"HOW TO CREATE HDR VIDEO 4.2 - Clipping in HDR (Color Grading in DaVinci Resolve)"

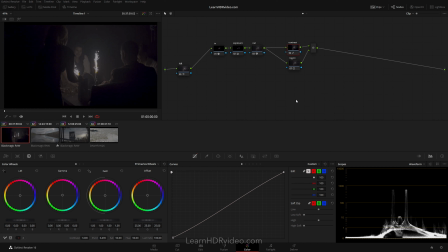[0:08]
Hello! In this video, we'll take a look at the problem with clipped highlights. A problem related to shooting for HDR is clipped highlights, and how to manage them in post-production. As I mentioned in the previous video, you want to expose to the right to minimize noise in the shadows, but at the same time be aware of any clipping of the highlights that might occur.
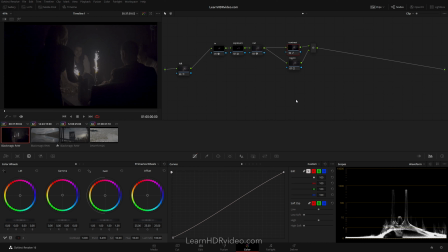[0:29]
Dealing with clipped highlights becomes more cumbersome in HDR, where in traditional SDR, a way to deal with overexposed highlights is to put them at the maximum 100 nits level, which will automatically roll them off. In HDR, the white point is not fixed, and there's no true white,
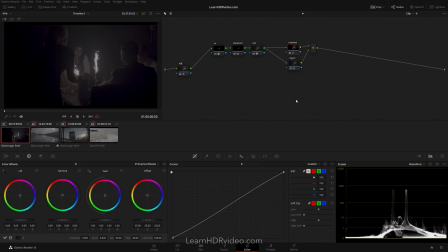[0:45]
so where you put the white point is a creative decision, and this complicates things a bit. So let's start with a couple of examples, where I actually don't really mind the clipping. First off, we have this shot from a nightclub. As you can see, the ice fountain sparkler emits a very strong light, and has clipped the signal of the sensor.
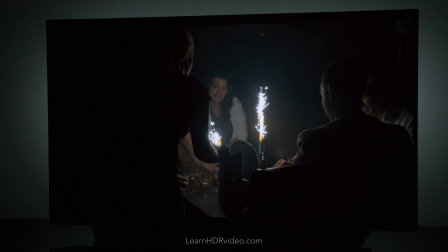[1:05]
Now, in this case, I want to make sure that the clipped part is white, and doesn't have any strange tint to it.
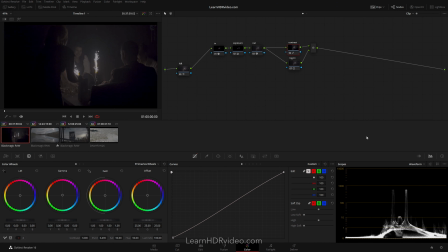[1:11]
We can get a quick overview by looking at the waveform parade,
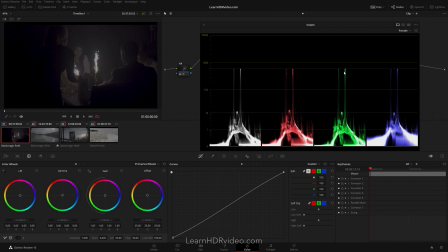[1:14]
and confirm so all three RGB channels line up equally at the brightest point, which they seem to do here. I also like to use the qualifier with the option Show RGB Picker Value enabled.
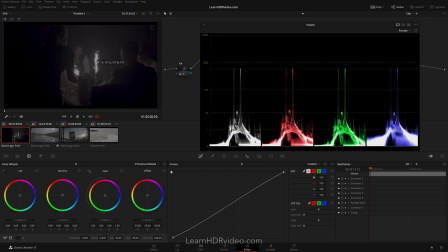[1:26]
This will give you a per pixel reading that shows the numerical values of the three channels on an 8-bit scale, where 255 is the maximum value. Here it looks like we have a neutral white color. On the next shot, the sun is clipped, and in this case I think it works as well.
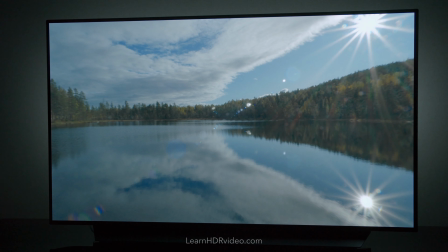[1:43]
Normally we can't look at a bright daytime sun and see any detail, so we don't expect to see that here either.
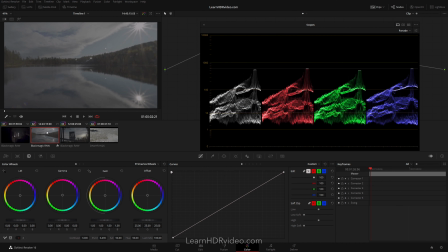[1:49]
If you take a look at the scopes, the channels look pretty balanced here as well. Although the green channel is a tiny bit lower than the red and blue ones. And by using the qualifier we can also confirm this. The difference is so small that probably nobody's likely to see it.
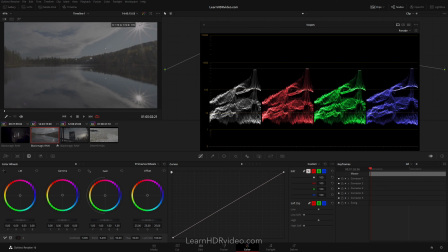[2:08]
But to make sure that the clipping is perfectly balanced, I will use the log highlight wheel to balance out the three RGB channels.
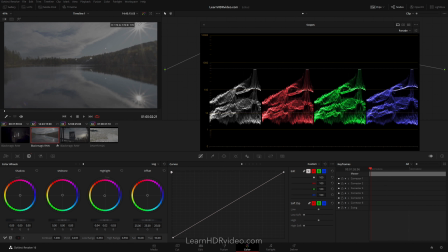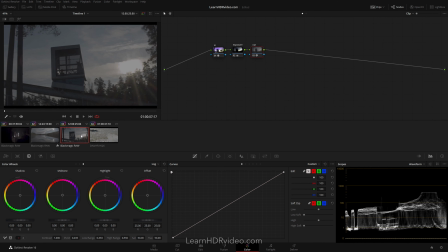[2:30]
Now, on the last shot, it's another story. Here, the clipping has left us with a big white hole, which doesn't fit in with the surrounding clouds, and needs to be addressed. To start off, I'm going to soften up the edges of the clipping by using blur. I'll start by adding the Gaussian Blur OFX plugin to a new node.
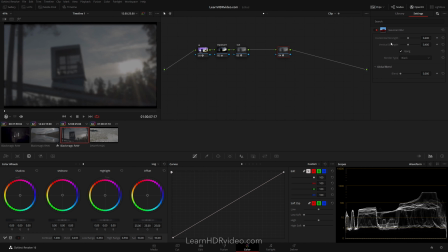And then create a key using the luminance qualifier, to affect only the part I want to blur.
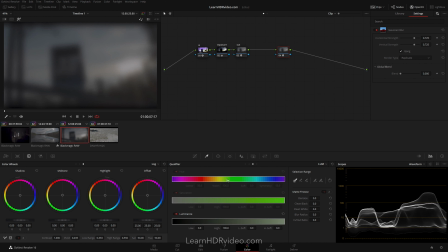I also add some softness to the key to create a nice roll-off.
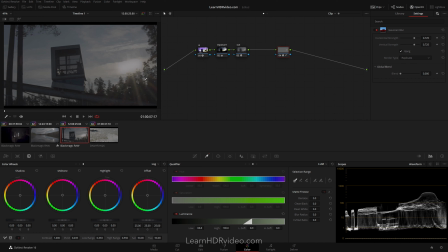[3:22]
You can also see that this treetops also becomes affected by this blur, but I'm going to let it be like that.
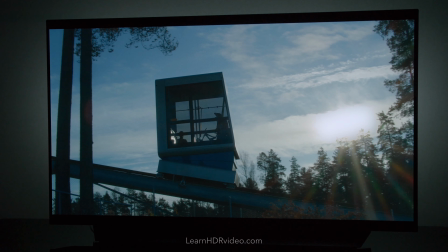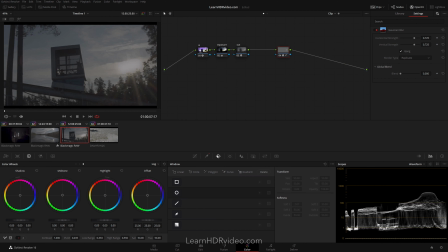[3:33]
To make sure that I don't affect any other highlights, I'm going to add a window around this area. And since the camera is moving, I also need to track it. In this case, I'll do a manual frame-by-frame tracking.